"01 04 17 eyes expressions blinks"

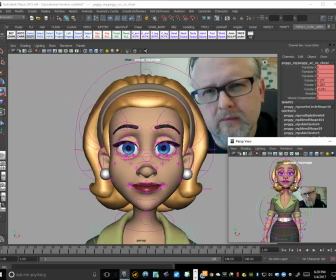1239s
Like maybe this way. And then we'll rotate the body this way. Okay. Slightly up, off to the side a bit.
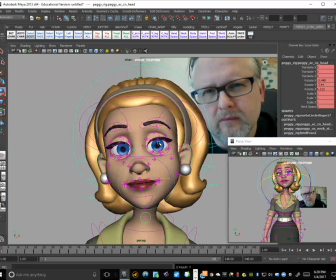1254s
And you can see like I've got the eyes in default, they're actually to the world, and that will give me a lot more focus. It's almost like she's just kind of looking in a mirror, you know. And then I can add the eye darts after that.
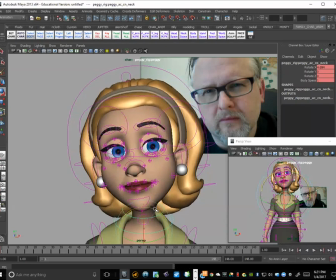1268s
Because if we keep them just in world space, they can kind of look a little doll-like, right?
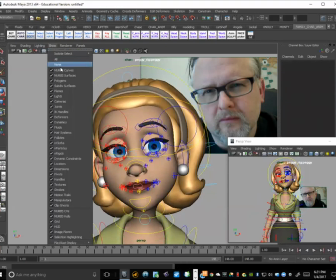1276s
But we want to just try and get our character looking really appealing.
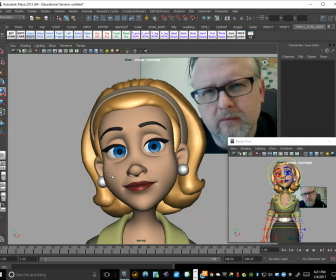1281s
So if we get this kind of tilting this way and this tilting that way, we get that sort of contrapposto kind of angles going against each other. We'll make it feel nice. Okay. And let's make this flatter too.
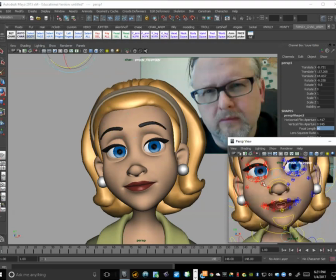1298s
80, okay. So I'm going to keep my controls here. And you'll see like on her, she's got like the lids controls like this, and then she's got this other one like this.
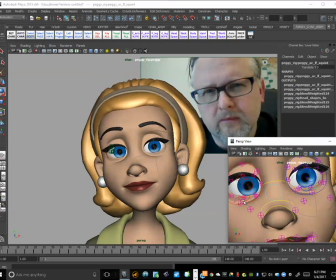1311s
And this is sort of like a squint right here. And she's the only one that actually has this so far. But I kind of want to get this like on all of the characters. So I want to start off with this actual pose. So I'm going to bring like the lids up and just kind of go around the actual pupils.
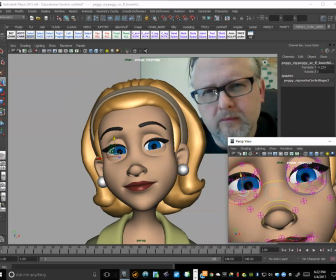1329s
And what I'm trying to do here is see the actual pupil feels like it's the most important because the lid is sort of surrounding it, right? So it feels like this part right here is the widest part of the lids.
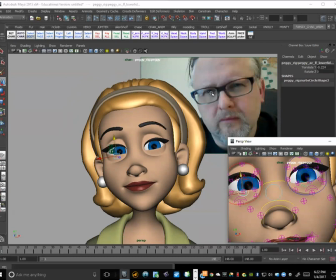1343s
Like it's narrower here, and wider here. So I want to try to get that kind of a feel, okay? So let's go ahead and rotate this a little bit. And then right here, I'm just going to translate this.
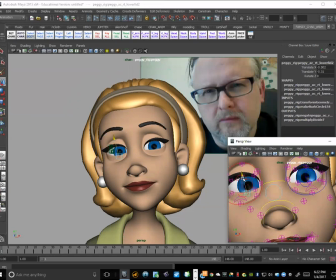1359s
And what these lids are so cool because they stay sort of attached. Like, so you can move this kind of around and it'll just stay attached to the actual eyeball, right? So if we just kind of get that just to come around, go a little closer here.
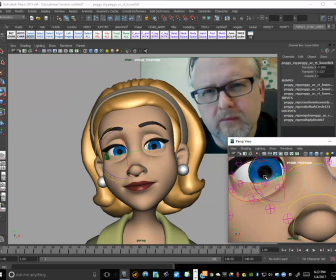1382s
And we can rotate these guys as well. Okay, so a little bit like that. And then use like this squint control to kind of bring this guy up a bit. So we get that little bit of a squint on that side, okay? And then the same thing for the top lid.
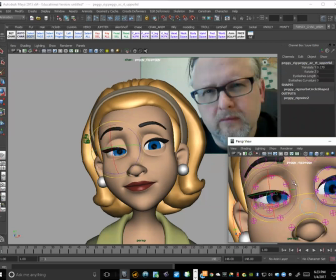1401s
Bring this kind of down. And I'm gonna rotate a little bit this way. Okay, maybe I'm gonna bring this low lid up a little bit further. So when I'm blocking at a shot, like I'll pay a lot of attention to my keys.
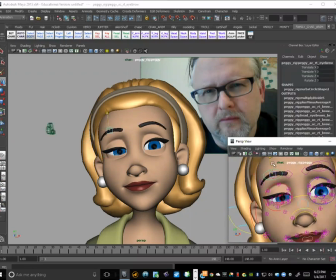1421s
Like I won't just kind of rough them in and just leave them there. You know, I want to try and work on the keys just enough, like so that like I can really see like exactly what the character's doing, right? And when you're doing like a keys, like think like, can I print this out and just put it on my wall?
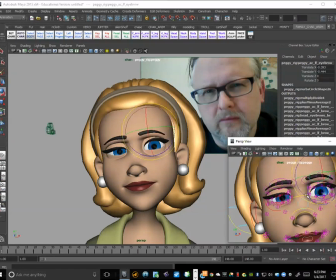1438s
You know, like each one of your keys should be tweaked, right? So like it's sort of like your storytelling poses. It's like your storyboard. So when you're showing like your keys, it should have all of the thought in there, right?
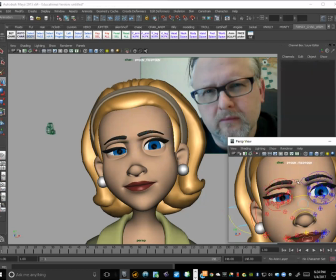1454s
So everything that you're thinking like that you want for the character, that's what should be in here, right? So I want to try and get like, because it's a close-up, I want to try and work on the facial. So you can see like this eye looks so much better than this neutral eye now, right?
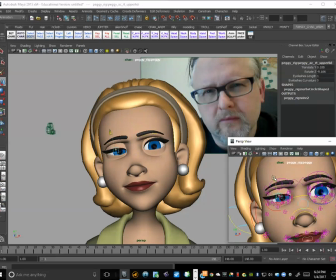1469s
So I just want to make sure that we get that. I might go a little bit lower, yeah, like that.
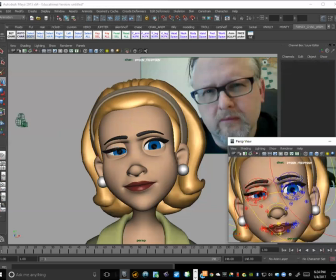1476s
Cool. All right, and then let's see if we can get the same thing happening over here.